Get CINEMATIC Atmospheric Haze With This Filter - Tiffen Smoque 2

One thing that I don't quite like and you may have noticed right now but if you haven't this is what I do not like.
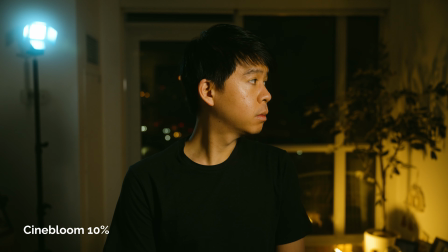4:16 With the Cinebloom you get a nice halation around the points of light
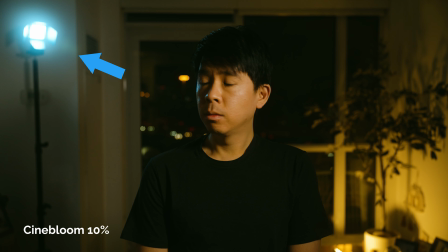4:20 around the light sources and a nice little diffusion but with the smoke filter
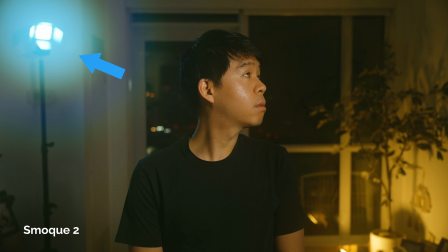4:25 you get a weird glow with a weird gradient that is actually quite
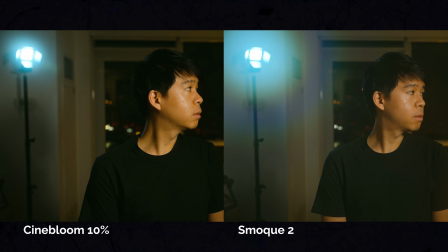4:30 distracting depending on how the light or where the light source is in comparison to your scene. If you're using this filter that is something that you might want to consider if you have a light source like that.
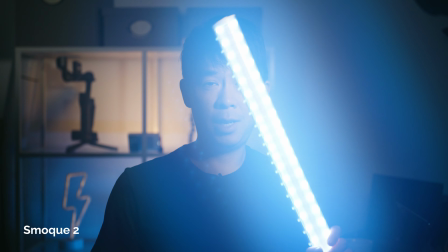4:41 So for example you may like what this looks like but I think it might be a little bit too distracting.
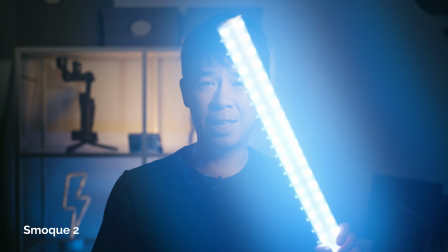4:48 I think the Cinebloom gives you a softer look like a less distracting sort of halation this one is a little bit too much in my opinion
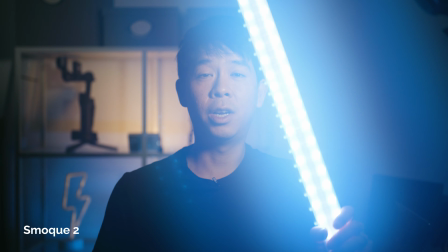4:56 unless you're doing like a star wars thing and this is your lightsaber and you want to really emphasize that halation or that blue in my opinion for
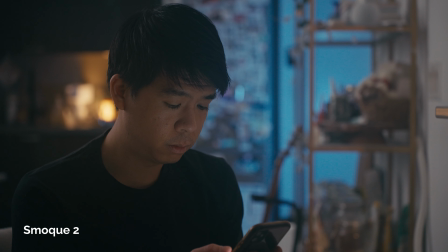5:04 the smoke filter to look its best it's better to have light coming in from the side and not have a direct source of light pointing directly at the lens here are some shots with this filter outside
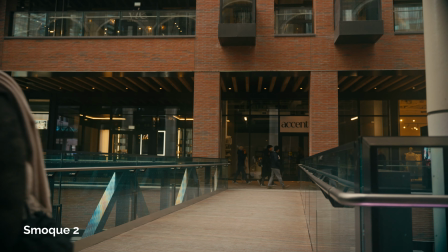5:20 because you can't control the lighting as much depending on how your scene is how your light sources are the smoke filter might not be the best choice in
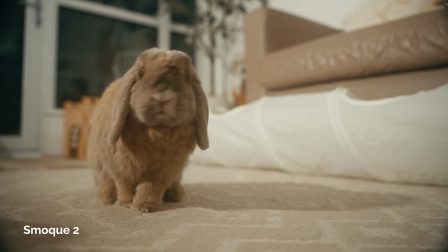5:29 my opinion though the smoke filter is better utilized indoors in a controlled environment or in a darker scene even to make things more moody and
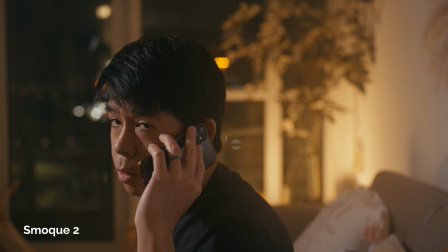5:37 more cinematic and just haze up your room but using it outdoors can also give you a different look too so feel free to experiment and see what works best for you Just for fun, let's have a comparison to see what it looks like when I stack the Cinebloom filter with the smoke filter and what it looks like without any of these two filters.
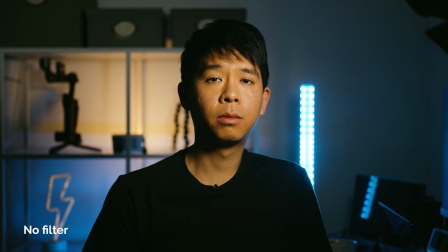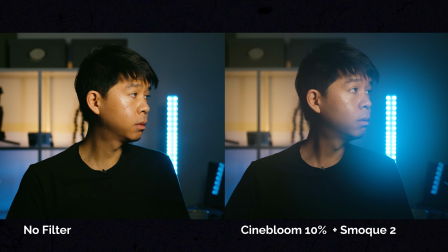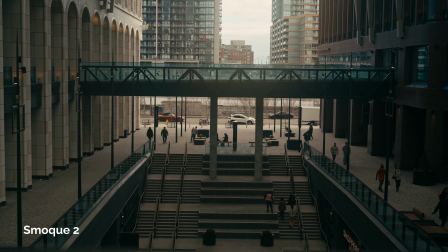6:10 I also want to mention that adding the smoke filter in front of your lens is not going to make everything cinematic right away. You still have to go ahead and color correct and color grade that footage a tiny bit just to give it that extra punch.